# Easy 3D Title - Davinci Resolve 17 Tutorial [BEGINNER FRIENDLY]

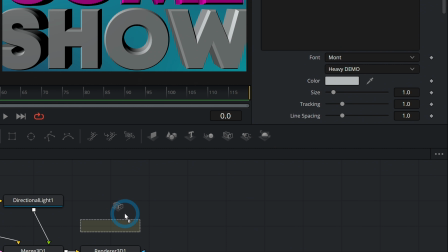[8:18]
One way to do that is just grab it from the toolbar here, camera 3D, just drag that down to the flow and take the output and pipe it into the merge 3D.
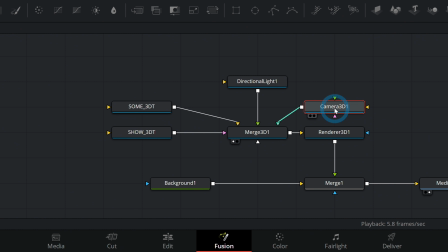[8:27]
What this will do by default is start looking through this camera 3D when it renders render 3D. Render looks for a camera here that's attached somewhere along the line. So we'll take this camera 3D, and if we look at our merge 3D here over on the left,
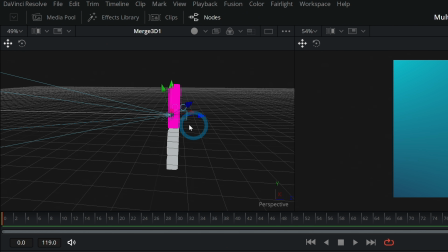[8:40]
we don't see anything here because our camera is actually behind our text and it's just shooting out into nothing.
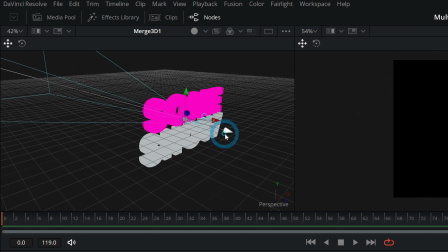[8:46]
So what we gotta do is take our camera, I'll just grab it on the Z axis and push it back like this, and look what happens.
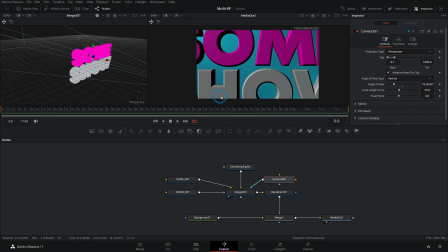[8:53]
Oh, baby. Pulling this back so we can actually see stuff. Yeah, have it right there for now. What I like to do generally is set the camera where it's going to end up, and then we'll animate stuff in a minute, but we want it to end up somewhere along these lines,
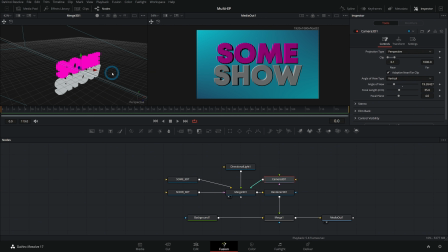[9:07]
and I'll even push it down just a little. So there we go. One thing I want to do is rotate these 3D texts because it's just a little bit boring right now is all.
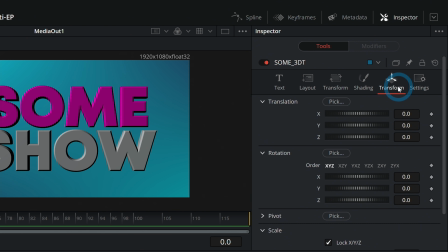[9:15]
So let's go to our inspector here, and under this fifth little tab, the one that says transform but has the arrows, it's confusing, isn't it? That's fun. This fifth one that has the arrows, we can rotate this on the Y axis and add a little character to this.
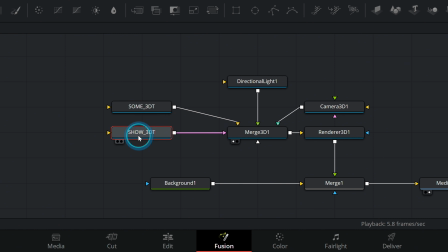[9:29]
So we'll maybe rotate this like this, select show and rotate this one the other way.
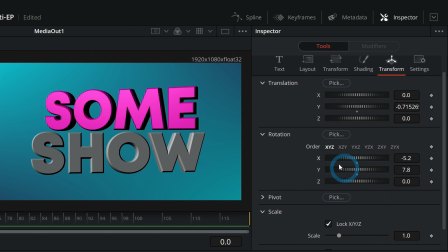[9:34]
And we just kind of make this a little more interesting. Maybe I'll take this text size, bring it down.
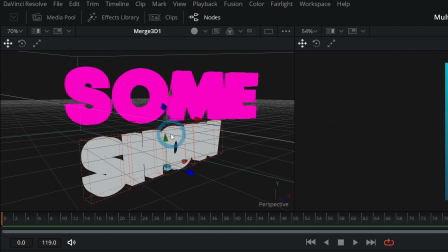[9:40]
We can even adjust this in 3D space to be maybe a little closer, maybe bring it forward a little bit.
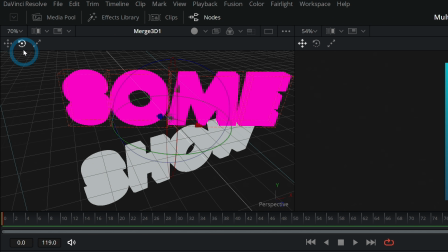[9:46]
Maybe we won't rotate this quite as much and click this little icon over here in the upper left hand corner to give us a widget and kind of move around that way.
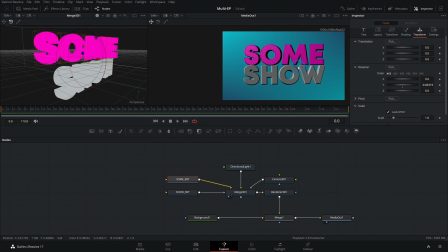[9:53]
Now we have these kind of stacked up like this, and that's looking pretty good here. Now that we've messed with stuff, let's change our directional light a little bit and make sure that that is doing everything that we want it to do.
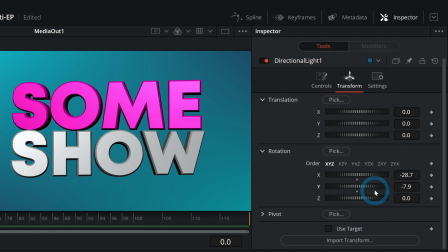[10:03]
Again, we can probably play with it like this. We want that to be nice and bright, maybe something along those lines. Just play it with all the rotation just to get it looking how you want. That looks pretty nice, I'd say.
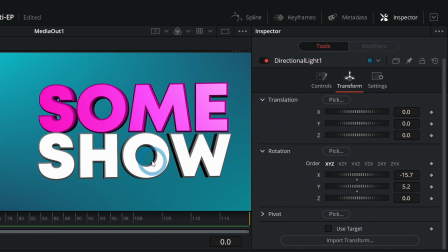[10:15]
In fact, one thing I might want to do, just to give this 3D text a little bit more 3D-ness, I'll select one of our text things, show, and in our inspector, let's go all the way down to the bottom. And here where it says extrusion depth, let's make this even more. Let's extrude this a lot.
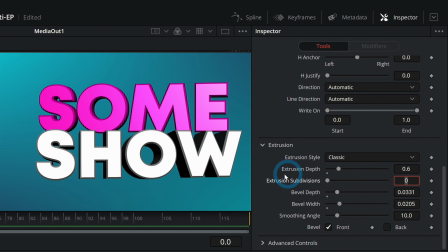[10:29]
Let's do like 0.6. There we go. Then these words have a little bit more depth.
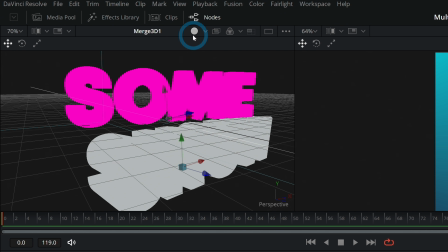[10:34]
You see the difference? Let's actually change the shading of this viewport. If you up here where it has this circle, you can twirl this down and say like lights, so we can actually see what's going on a little better.
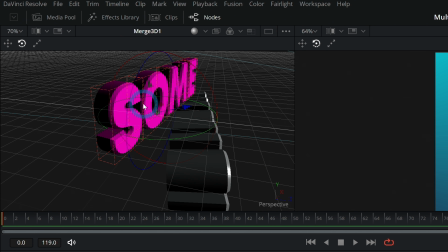[10:44]
Then let's also make this one a little bit thicker. Let's go over here to extrusion depth under text.
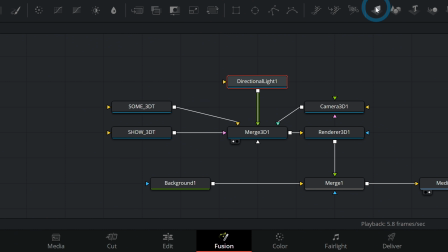[10:48]
Again, 0.6. Mess with our light a little more. And you just kind of got to tweak it until it looks right.
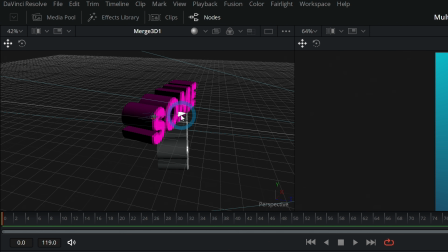[10:55]
Also grab this light here in our merge 3D and bring it out just so we can see it a little better. The directional light doesn't really matter where you put it in 3D space.
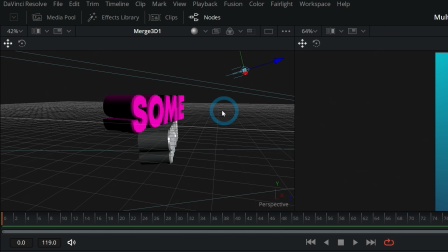[11:03]
I like to just put it where I would put a real light, you know, so that I kind of know just by looking at this, like, oh, this is the key light.
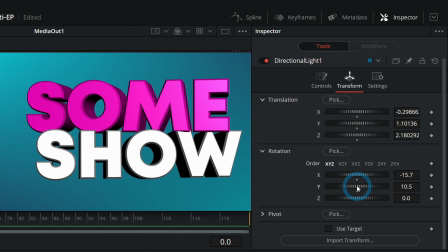[11:09]
You know, this is the main light. We'll turn this just so it isn't flipping all the time. There, that looks pretty nice.
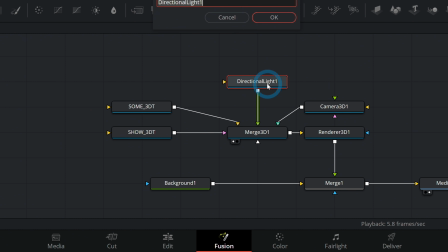[11:15]
And I think what we'll do, let's rename this. Let's call it key light. Let's duplicate this. Hit Control C, double click off and hit Control V. This is gonna be kind of our rim light. Let's grab this and put this into Merge 3D.
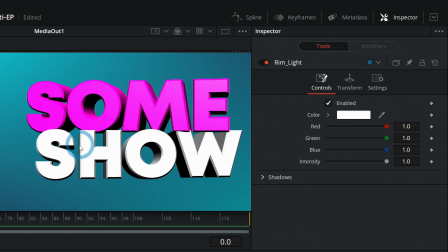[11:27]
And this is gonna start out by just making it really bright, but we're gonna change the rotation of this and just light this from a different angle so that we can kind of pop the edges of this 3D a little bit.
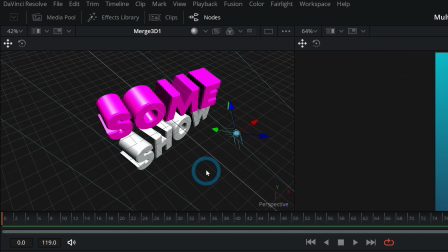[11:38]
So we'll just rotate this so it's like, if you look here in our 3D port,
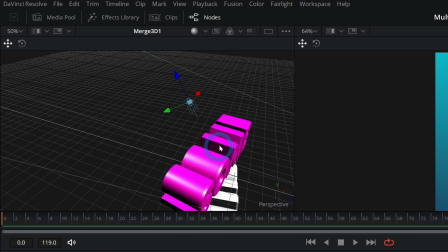[11:42]
we have a light basically coming from behind just about and shining down here from behind the words.
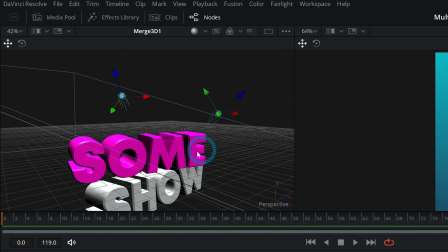[11:49]
And this is just how you would light something in real life too, is it's nice to have a key light and a backlight to kind of give that nice little edge highlight on stuff.
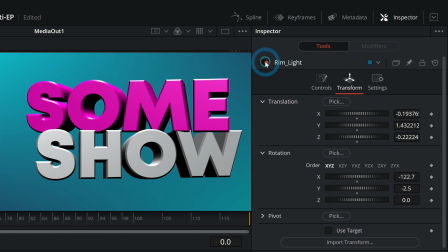[11:57]
And so now if we turn this off and on, we'll see the difference that makes. It's a really big difference. That just, it turns it from, yeah, it's pretty, it's all right. You know, it's okay, it's all right. To like, oh dang, that's some tasty words. Those are tasty words.
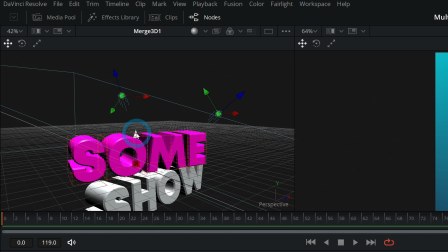[12:11]
Let's grab this top word and maybe we'll push it up a little bit because it's kind of getting rowdy. Getting a little rowdy, I'd say.
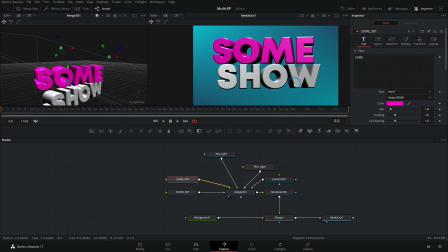[12:17]
All right. So this is looking pretty good. The last thing that I want to do is animate this a little bit. One way that we can animate this is with the rotation of the words.